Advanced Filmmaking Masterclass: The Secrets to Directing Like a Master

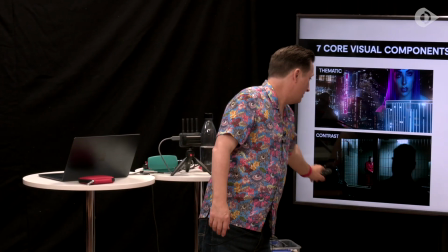So here we got a character in red, and then our other characters are in, they're in shadow watching this character. One, it's drawing our eye straight to that character. Secondly, it's isolating that character from everyone else there.
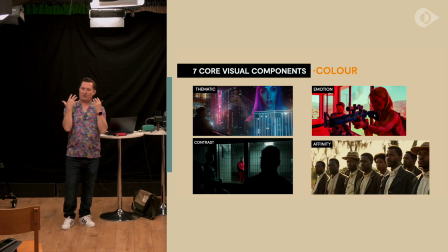And thirdly, the way the shot is positioned is we're with them, aren't we? We're with them, basically, in the shadows watching this person. It's drawing our eye to them. And then affinity again. So that one was contrast and then affinity.
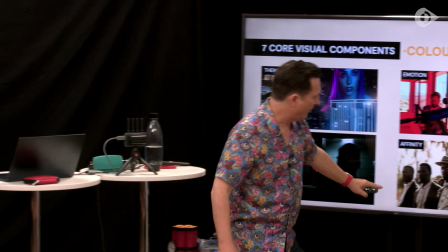So if you're using colour, so the way these guys here are all kind of wearing the same kind of clothing here,
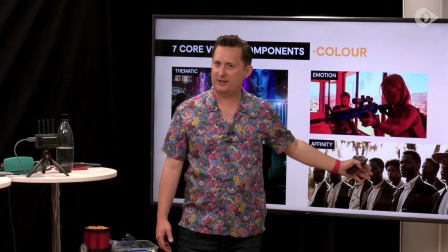but also the way the shot is graded and treated, there's a unity to it, okay?
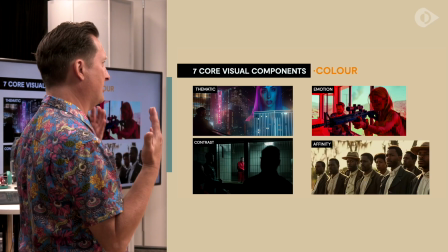And there's a kind of consistency to those characters, and we get a sense of unity across them.
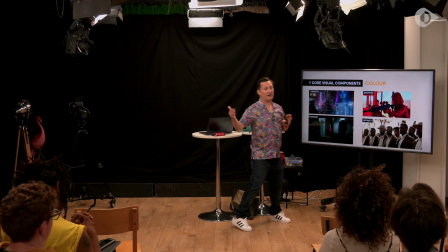Does that make sense? It's also in the way, actually, when we get onto lines later on, there's a horizontalness, there's a sort of verticality to their lines.
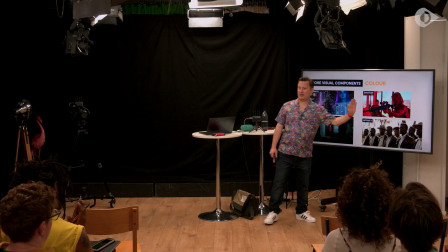There's a sense of solidarity to them all because they're all kind of in line together.
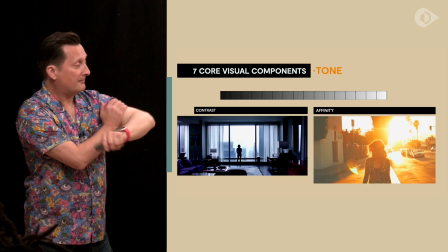Okay, tone. People get confused with what tone is.
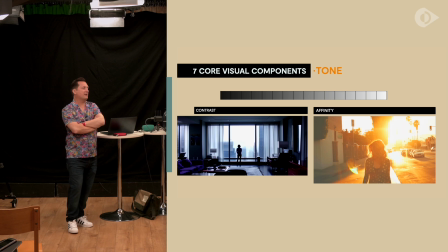You can have tone isn't everything up here, okay?
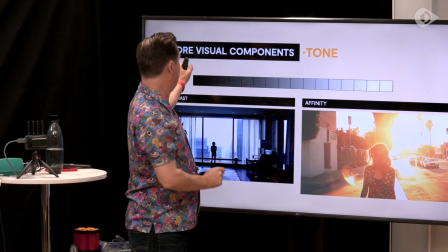Contrast, strong contrast in your tone would be elements that are down here and up there.
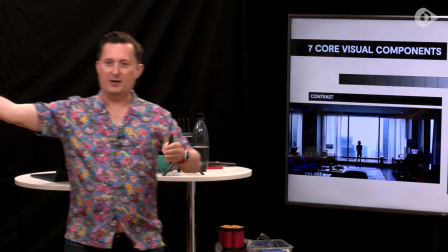There's a wide difference between your blacks and your whites in your shots. Literally, that's what tone is the brightness value of your shots from black to white at the end.
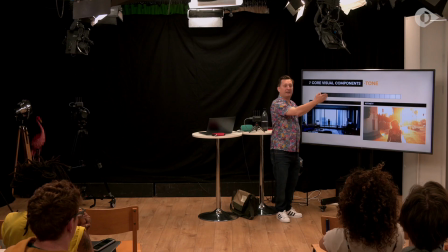if you've got strong contrast, they're going to be at the extremes of that. So if you see this image here,
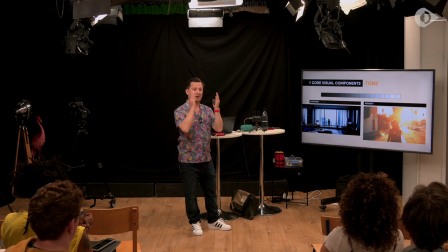we've got lots of blown out whites with those strong dark shadows there as well. There's a contrast there.
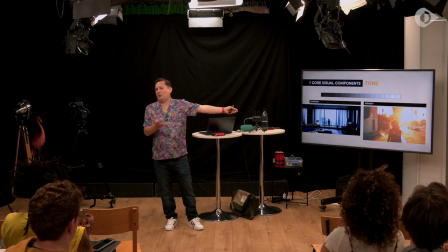How does that make you feel? Does it make you feel what temperature would you put that at?
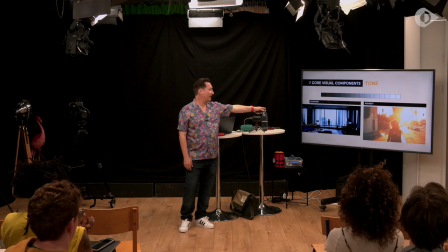Cold. Yeah. Okay. And so by extension, what do we feel about the character? Lonely. Isolated. Sad. Yeah, could be that. They could be cold-hearted as well. Do you know what I mean? It's all of those things.
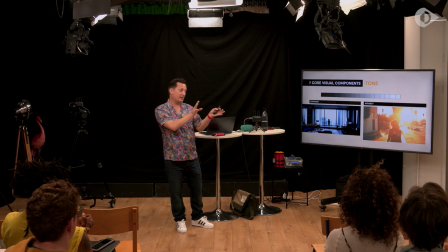It's your choice how you do it, but it's the language that's communicating it.
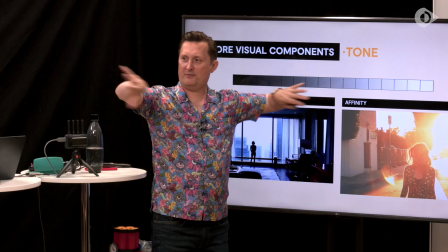Now, affinity, the other way you can go with tone is rather than showing the extremes, you can have things that are close to each other.
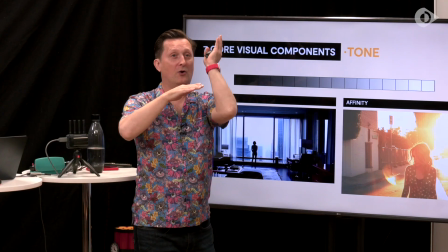So in terms of those tonal values, your highest point and your lowest point are closer to each other.
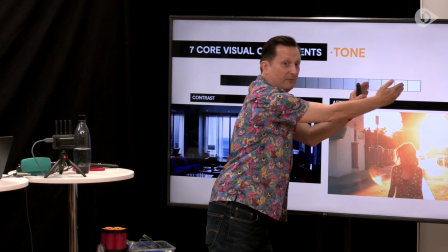It doesn't mean they're all up here, which is what people can tend to think. They could be right down here.
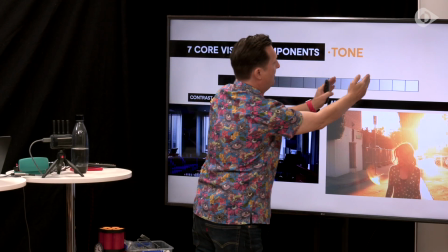Okay? What just means that they are closer to each other.
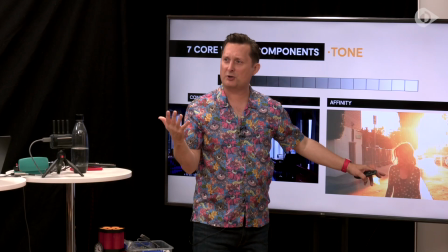So in this shot here, which is sort of, you can almost see it's a bit more washed out, the dark tones here are closer to here. Okay, and how does that make us feel? Happy? Warm? Sorry? Delirious? A little bit like delirious. Delirious, yeah. Cool.
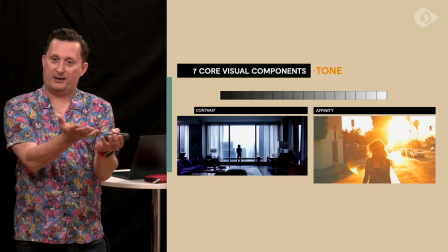Yeah. Yeah. So all of these, like I said, like there's no right or wrong, but there's an absolute difference in them.
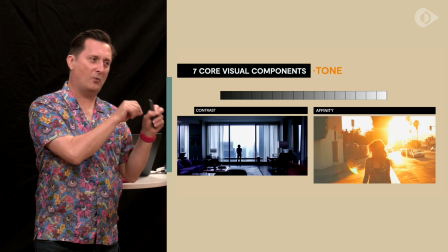Do you see what I mean? And these are all ways of you using this to build your language for your film.
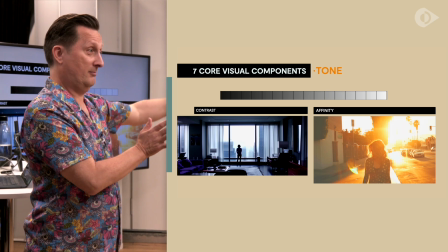And the way you define that language through the repetition. Okay? You're going and you're connecting it to dramatic events.
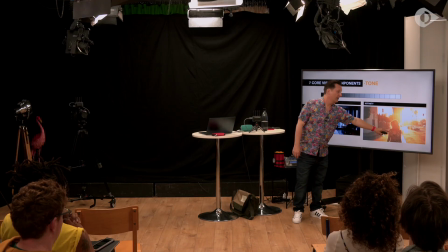So if you connect this to a dramatic event where this character has been out on pills all night, you're going to create your delirium, okay?
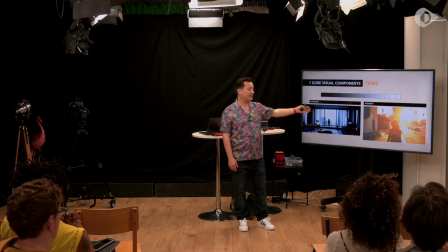And you're reinforcing that message. But if you're doing it in a sense that they've just basically been to see their therapist and they've had a breakthrough and you're kind of consistently doing that,
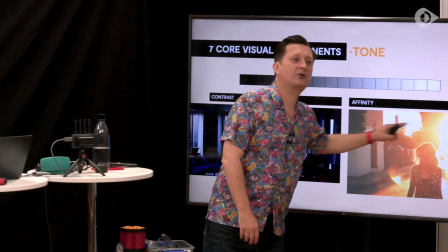every time you then show this kind of lighting,
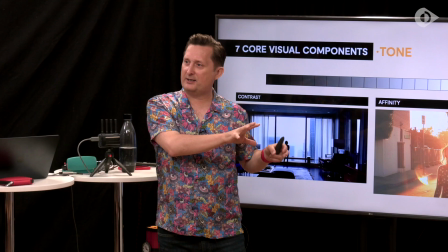you're reinforcing that kind of message that, okay, I'm just going to use this lighting when it feels like this character is connected to themselves again.
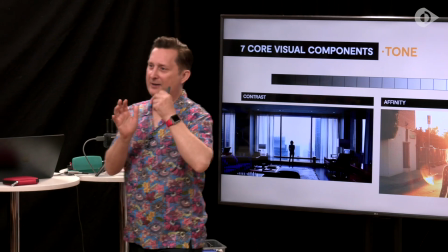Does that make sense? And that then becomes your language for your film.
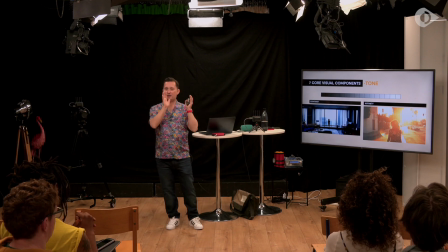And again with this one, it's like, okay, I want to show this character just in terms of having extreme contrast in the tone, all the way through until one moment when maybe they have a breakthrough, and then I show them with this.
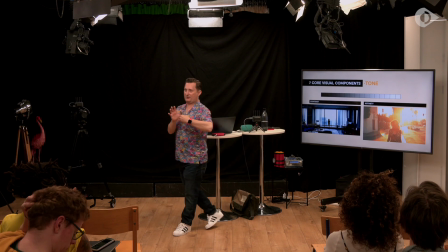And then that can then kind of really reinforce that change in that character. Does that make sense?
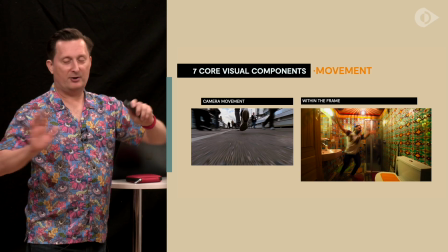Camera movement. Now there's two. I'm going to do another module on moving camera as well, because again, it's a massive thing.
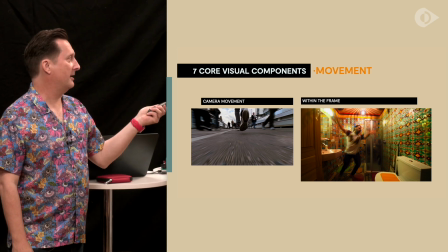But there are two types of movement. There's camera movement, and then there's movement within the frame.
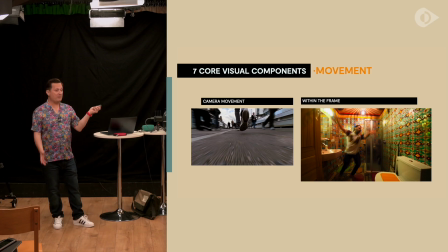So camera movement, again, lots to explain on that, and I'm not going to go into massive details on that because there's just too much to cover, and I will do that down the line.
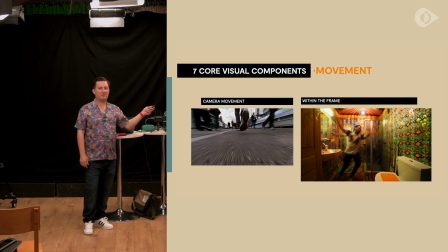But there's also movement within the frame which gets forgotten about.
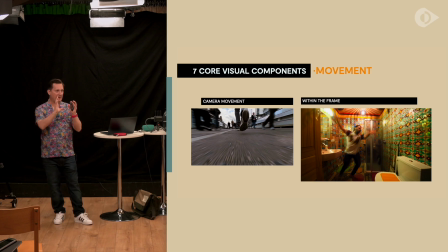Okay, so you can have a locked off frame and have an element within that frame creating a lot of movement that can be very, very energetic. Okay, going back to David Lynch, he talked about in one interview about
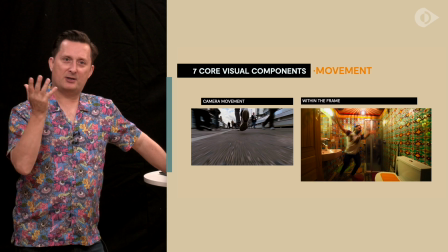filmmaking and the different, what he saw as different levels of energy of elements on screen.
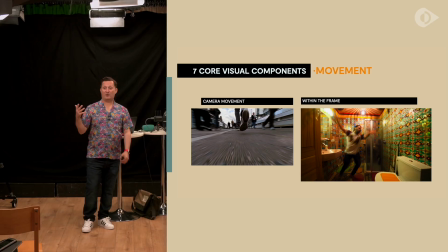So he said like an empty room is a 2. So you've got a scale of 1 to 10. An empty room is a 2. You put a person in it, it's a 7. You put a fire in it, it's like a 10.
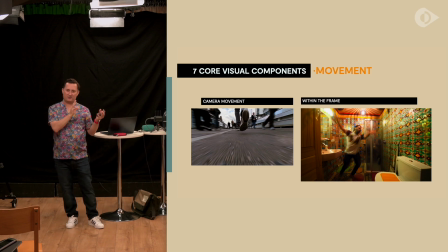So he's talking about a different kind of energetic level to these visual elements within. He's just talking very abstractly, but these are really useful tools. So if you look at this character here moving about a lot, and the design of this here, it's very, very busy. Our energy level is very, very high there, isn't it? And it's going to be uncomfortable to watch as a viewer because there's a lot of intensity there.
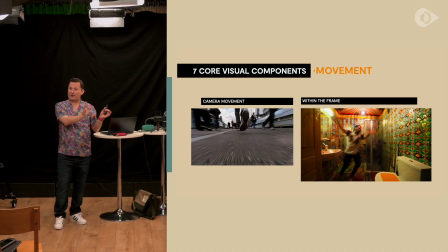But you can still do that with no camera movement at all, or not much editing. So the trick is to think about these things and not fall on the cliches of like, okay, I've got to have lots of fast camera movements with no one quite knowing what's going on, and that just irritates the audience. You can do it other ways, basically. Rhythm.
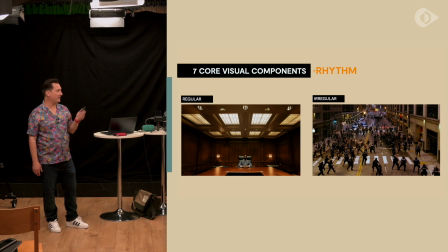Now, we're not talking about music here, we're talking about visual rhythm. Okay, so visual rhythm is the amount of repetition within the frame visually. Okay, so here we've got these lines here, which is a visual, there's a rhythm to it. You see? If they were closer together and smaller, the rhythm would be faster. This one here is irregular because people are moving in all different directions.
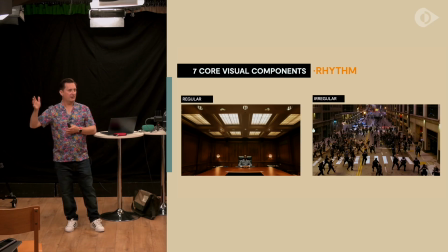There's a rhythm there, but it's chaotic. Does that make sense? So if you've got a crowd shot, okay, how are we having people moving?
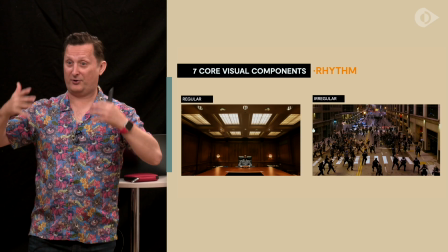If you want to show that everything's gone to pieces, like psychologically or thematically within the film, have everyone running in different directions.
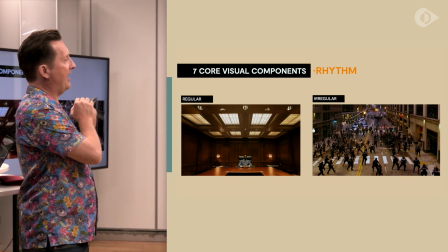If we want to show an uncontrolled mass, but that has like a kind of scary intensity and direction to it, push them all in one direction.
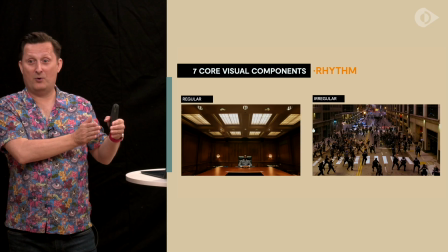You know, that, you look at any of those Riefenstahl films from the Second World War, it was like the Nazi filmmaker, and you see Triumph of the Will, where it's terrifying.
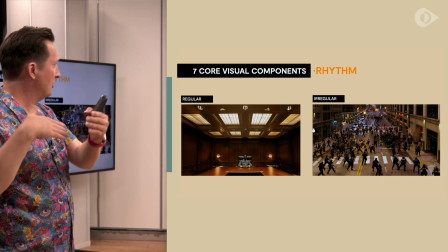Because, but it's the orchestration of these people in space that's a way that can be used to show power, which was what that was all about. You know, we can use that as filmmakers. Jodie Foster was going to make a biopic of her and wanted to play her at one point. I don't know why that. I mean, it's obviously contentious as a subject matter, but it's the interesting thing there is how do you balance someone who's a good filmmaker versus like terrible subject matter, isn't it? It's really interesting.
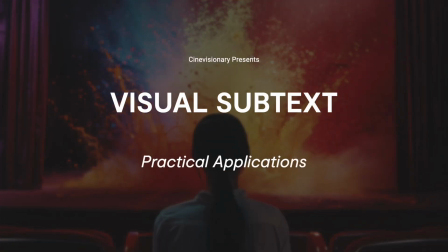Practical applications. Cinematography, art direction, production design, costume, hair and makeup. So we got our abstract ideas there. We got our graphic rules. How do we get them across? Okay, so these are the areas you're looking to get them across. So costume.
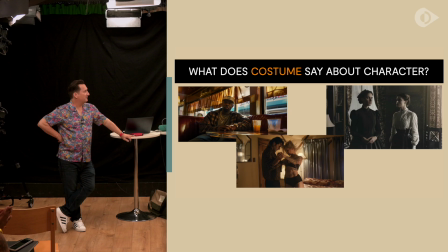What does costume say about character? So these are from three different. They're not from the films, but they're representative of three different films. This is the game I'm playing. What I want to talk about there is that, you know, when we see character in costume, we make very, very quick judgments on our character. And I'll talk to you later about shot size, and it's like psychosocial space. So if we're here, we feel like we're personal space or intimate space. We're intimate here, but personal here. If we go down to about waist height, then it feels like what's kind of like the social zone. Because when we meet people, when I meet you and I don't know you, we keep a certain degree of body distance between us. And so then there's also a sense that I can, just like, I think of it as a work context. So you kind of like see how someone's dressed, what they're wearing, you get a sense of how they're holding themselves socially. And costume says a lot about that. So when you're looking at costume, we're making our snap judgments about people, and the audience is doing that as well. Now you can work with that or you can go against it.